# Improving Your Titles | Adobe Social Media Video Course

I love adding visual interest to my videos and if I can help communicate a point that I'm trying to make or add some additional visual interest to my content so that the person watching it is continuously engaged with whatever it is I'm saying and any visual aspects that help me can help me communicate that message titles and the effects and everything all under one roof under premiere pro now uh it just makes navigating everything so much easier that i know where i'm going that i know how to add things quickly that's the creative juices are flowing the gears are turning you don't want to have to stop and exit and go into some other application and lose that momentum to create some sort of title or graphic in premiere you have access to all the things that you need to keep that momentum going. It makes the creative process much more fun, but it also makes it so much more productive as well.
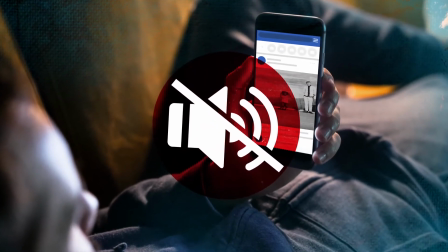The vast majority of videos posted to Facebook are watched without sound. Bad news for voiceover artists, but good news for you.
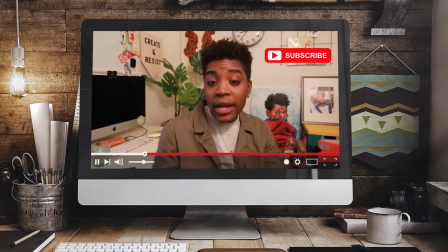Getting your message across with titles and graphics is fun and easy. In the age of silent scrolling, grabbing the audience's attention is essential.
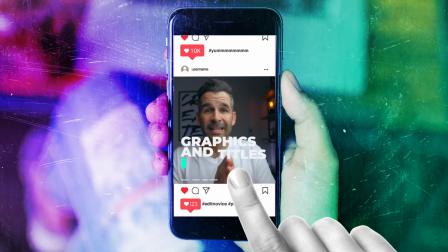Short, snappy videos work best. Graphics and titles get your message across fast.
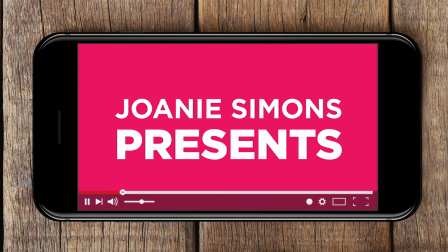Title cards at the start of your video set the scene. Lower thirds tell viewers who's talking.
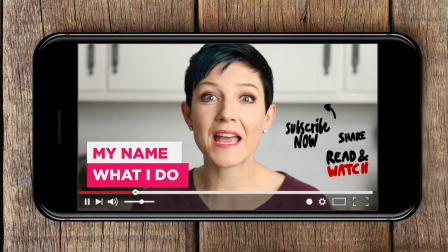Stickers support your message with fun facts or statistics.
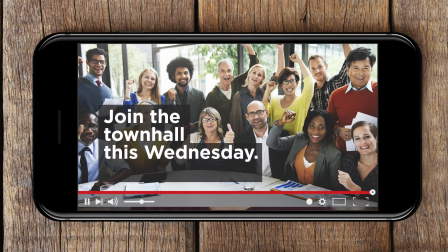You can even give a shout out to your team with end credits and keep the conversation going with an inspirational call to action.
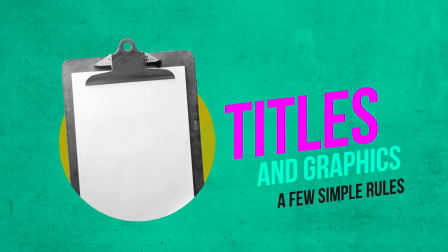Trends come and go. So it's worth sticking to a few simple rules when adding titles and graphics to your project.
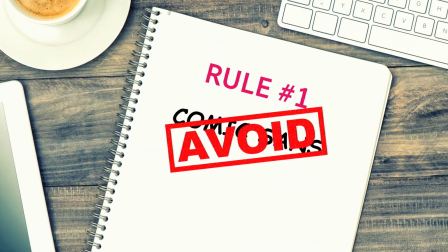Rule 1. Avoid Comic Sans. Decide on the clean, clear font and use it across all your videos for that consistent feel.
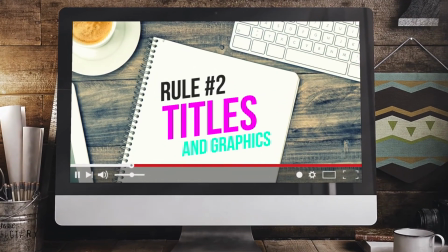Rule 2. Make titles and graphics an extension of your brand by color-coding everything.
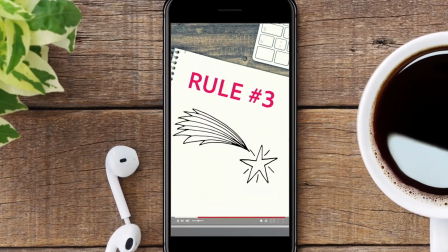Rule 3. Keep those crazy transitions to a minimum. No star wipes, please.
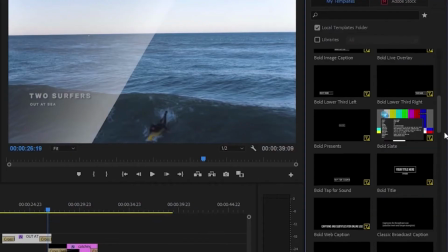Titles and graphics are just one of several tools at your disposal. So, what's your title? Take a listen to this. One of the most interesting ways to make your videos more engaging is to use effects. Now, I'm not talking about CGI explosions or anything like that, I'm talking about subtle effects that are really going to add tiny details to your video to make them stand out and take it to the next level. Effects are a great way to engage your viewer because never ever in the world's history have we all been so distractible that, you know, you're watching a piece of content and then all of a sudden you're off in another direction. To help keep that viewer engaged, it helps to have some visual interest that changes and keeps things moving. It can also help to support your storyline. And so definitely incorporating effects can help make that video much more successful.
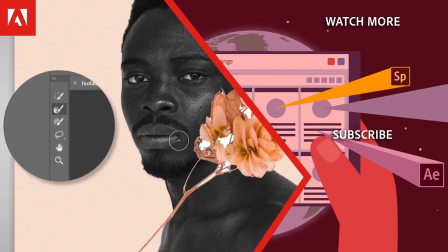Hi, everyone. Thanks for watching. Click the link in the description below to explore more free online professional
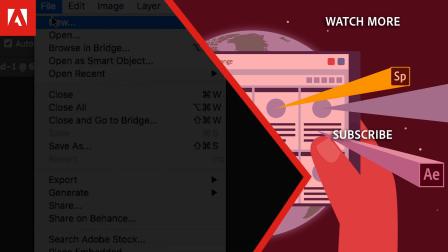development and click the link on screen to subscribe to the channel for more videos.